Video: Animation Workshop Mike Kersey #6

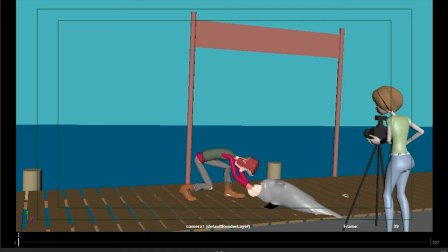(0:03)
All right, let's take a look at this. So, checking your email. So, this is looking all pretty cool. I got some minor notes here and there on some of the posing stuff and some of the timing that you have here.
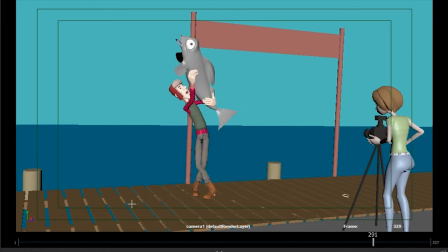(0:17)
And then I'm gonna look at your test, which I thought was actually really cool, but I see your concerns, but still, I wanna still go through it. So, the major thing I see here is that, and it's throughout the whole shot, is I feel it's just a bit too low. Right from the get-go, the head is so low, kind of looking at the shoe.
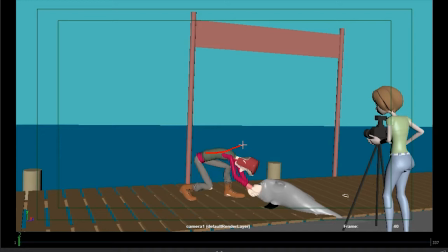(0:34)
And I think it would be good if at the very beginning you were a bit more relaxed, maybe a bit more like this. I'm sure my scribbles are helping. And then so that way you have somewhere to go. You go from this C curve to the reverse here.
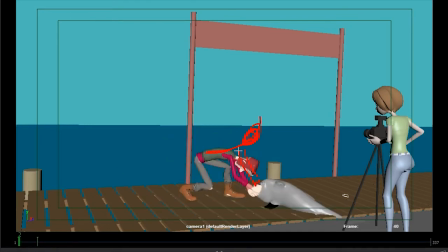(0:49)
You can really curl up and pull, which I think is cool. Just that way we see maybe the face is also kind of towards us. I mean, he could also almost kind of look at her and have a bit of a smile, like, all right, I'm ready. And then he starts his thing into this, which it wouldn't really add much.
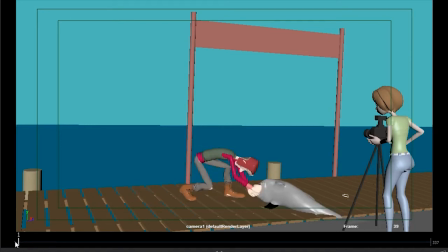(1:06)
I know we're concerned about the length of the shot. So, but I think just that beginning shouldn't be too bad. On your pull here, just be careful.
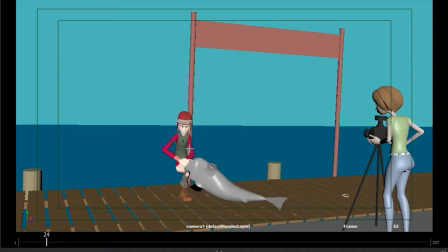(1:17)
This is such a fast pull, which is technically fine. But then as you go back here, A, we're stopping a bit in the straight line and also mimics this pull. I think pose-wise, it would be cool if maybe you're going from this back into a bigger pull where he's slightly this way
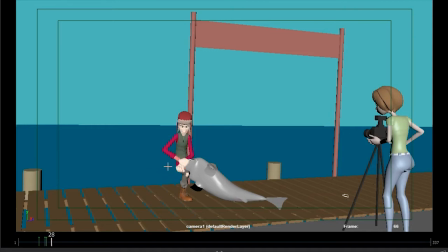(1:36)
into that, and then you can relax into this. Currently, it feels like you're pulling really hard and then just kind of locks in this pose where I feel like it would overshoot and go out a bit this way.
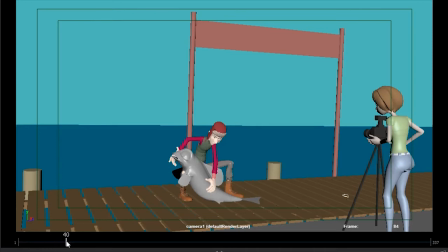(1:48)
Like, you can't really stop his momentum that quickly. That. So instead of doing arm out and going this way, I would go further back, arm out, and then go into this. Same thing here where we're getting a bit too low, and I think it continues.
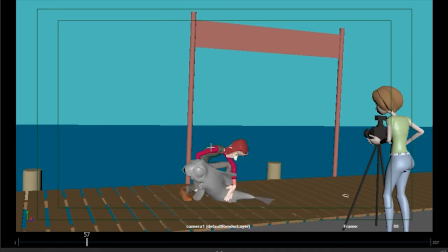(2:07)
See that we're really low, and if you start looking at silhouettes, it just ends up being a bit too overlappy in spots, especially through here. It gets kind of muddled. So I think he has really long arms. I think you could get away with maybe that hand goes a bit below,
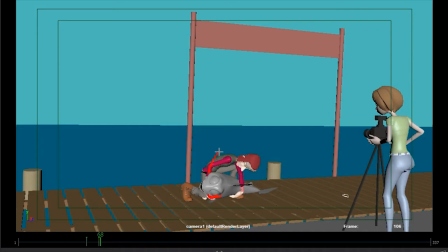(2:25)
maybe I cheated a bit, but then you can still stretch that arm and bring that shoulder lower. It's just so we have a bit of a clear view of what's going on here. So I know how far you can cheat his leg, but something where there's more negative space between arms and the chest, at least.
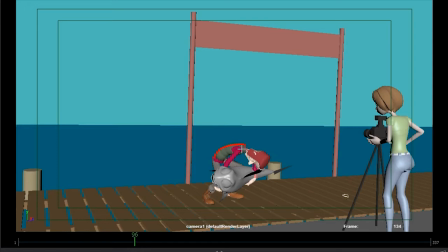(2:44)
And then at the end, you can go down, but even here, you could stay like this, but then have his head up like that. And that way, we can see his face, and you can do kind of a one of those. That's my drawing.
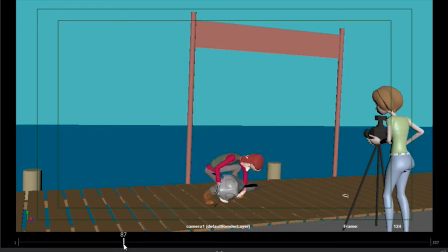(2:56)
Those are my drawing skills. But you know, like clenched teeth as he tries to lift this. And then it could be here. And then when you do this, the head will be already up here. Is this all one move?
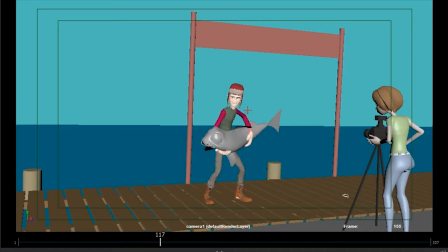(3:09)
Hold on. And yeah, it's one big move. I was going to say, then it would be go back here with a little smile because it's for the camera. But no, ignore that note because it is one big move.
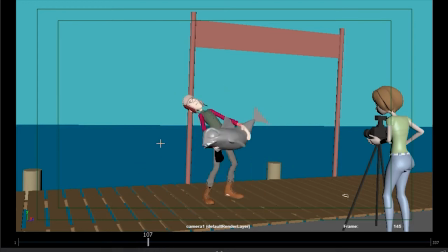(3:22)
But speaking of which, that big move here, especially those two frames, that once you spline this is such a huge move. Let's pretend you want it to be that big. It will go from here, and then a couple more frames, your body will be over here.
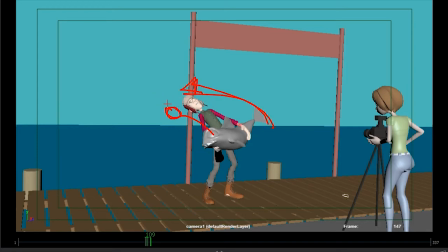(3:37)
Like, if you have that much speed in your backwards move, it's gonna take a while for momentum to settle and then to reverse. Right now, that reverse is really, really fast. So this move and that immediate recovery here is just a bit too much and kills the weight right there.
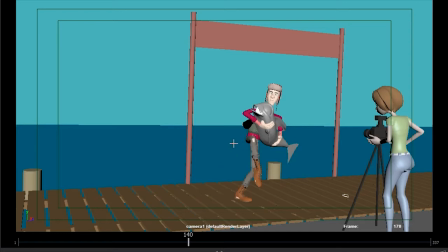(3:58)
That's all cool. The only thing is, careful. I know this is just a step, then we're gonna have some more breakdowns.
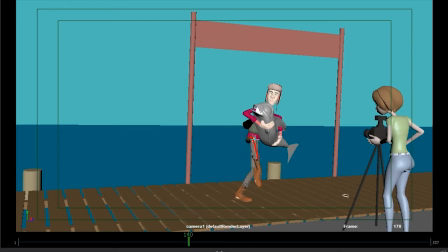(4:04)
But A, the ankle is broken here, but also your knee is it's kind of bent towards the camera, so we're kind of missing the actual shape of the leg, and it's also in front of the other leg, giving us, if you do a squinty test or a silhouette test, when you push 7 on your keyboard without lights.
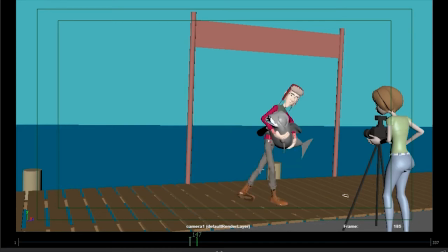(4:19)
In Maya, then you have just that weird stump. And then we end up being fairly straight throughout. There's a bend here, but just looking at those poses here, and bloop, bloop, bloop, they feel a bit
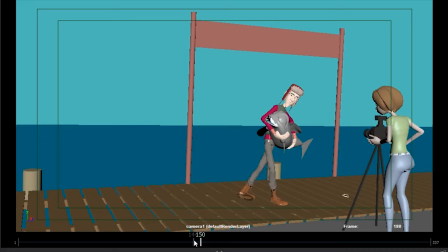(4:35)
too straight on. But I know this is just stepped, so with breakdowns, it might get better. But just be mindful of frames like this. A bit funky. Goes over there. Even here, if you're this far, at that speed, leaning this far over,
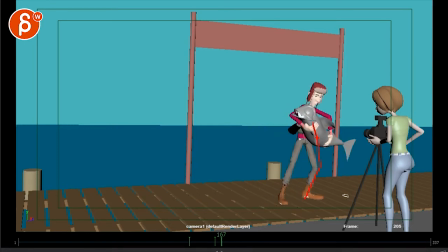(4:54)
it feels like you want to go a bit further with your root and then go up. So that's kind of that type of arc, meaning you're. Let's go back. here, right? You have all that move. And see, and now, imagine you're splatting this out.
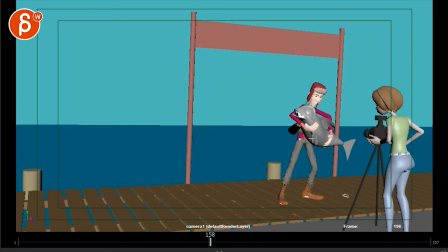(5:10)
You're going to have a really fast move from here to here. We're stopping here. But then if you continue, all he does is go up this way. But if you're going this fast and you're stopping here, you're going to have some more space. You can overshoot and come back. Meaning that all the weight is going to be on this leg. Maybe this foot goes slightly off the ground.
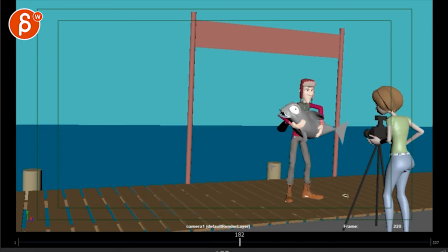(5:29)
And then he settles and stands in his position here. This is all cool. I like that slow drop and bend where he's all, you know, a bit more straight and confident.
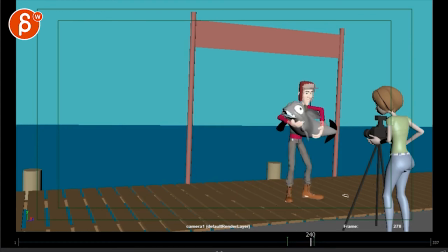(5:42)
And as the confidence erodes because of this, I like that it's also visually reflected in him bending and being less secure in his pose. I think that's pretty cool. That's cool. You can probably push out that knee potentially just a bit more.
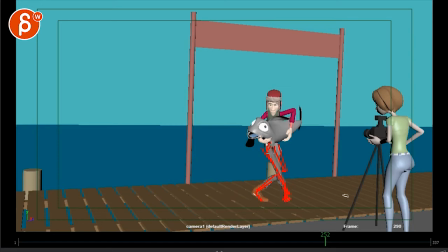(5:57)
Have that leg maybe here. Again, my drawings, I'm sure if they help, but just bigger silhouette, bigger negative space between those two legs. And then just timing wise, I would go and see. You could probably just have a little bit more of a breakthrough here.
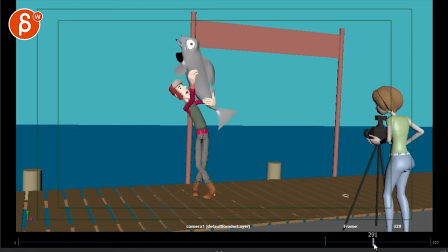(6:15)
Break as in a bit of a pause, a bit of a slower move through here, so that this is your big explosion. So it's what's going on, fast, pause, fast. And right now it's a bit boom, boom, boom, boom, boom, boom, one continuous thing, kind of. It's kind of there. Just kind of push it.
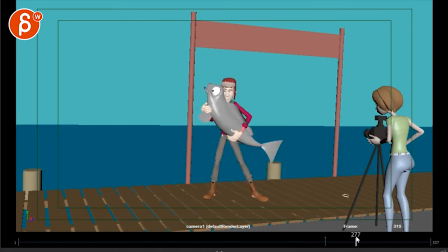(6:34)
I would just start go with here, moving here into this and wait with this big move. I would keep it within this family here where it's just a bit less, a bit more contained. And then suddenly that last explosion out of his arms.
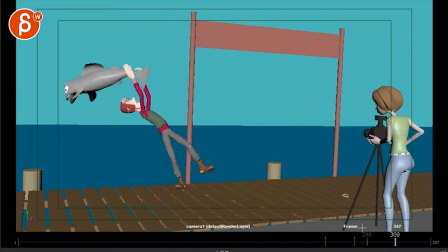(6:55)
And as it explodes, again, it might pull him a bit more, meaning that he might end up, you know, body-wise, he will be here. And this means that it will be potentially here. Just a bigger pull from the fish. All right.
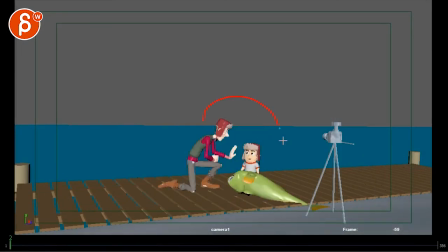(7:16)
That is that. Looking at this now, what I really like is this. This is super cute. I like how he looks at him. He could even pet the little fish here.
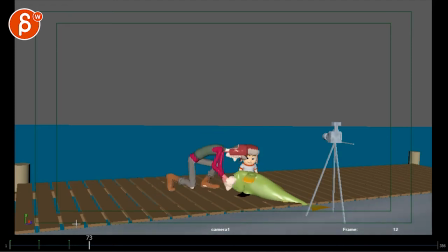(7:32)
Maybe a little caressing. He's completely unaware of what's going on, what that means for the fish or something. But it's such a cute character. Is that... I can email you. But is that the character... There's a rig that where a kid turns into a werewolf. It's an old, old rig.
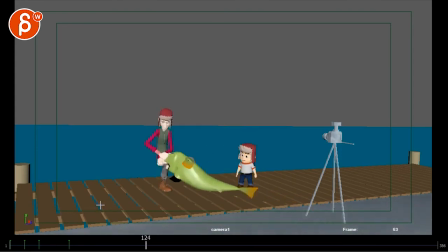(7:48)
I'm not sure if he unearthed that old rig. And I don't think it distracts. Because he's fairly quiet. So if I look at the kid here, right, I see this. This is super cute. Look at both of them. I'm looking at the guy. Looking at the guy, he pulls.
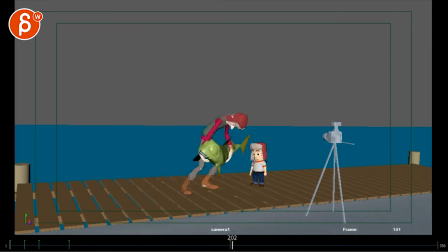(8:04)
He gets the fish. And that little getting out of the way, I think it's not too bad.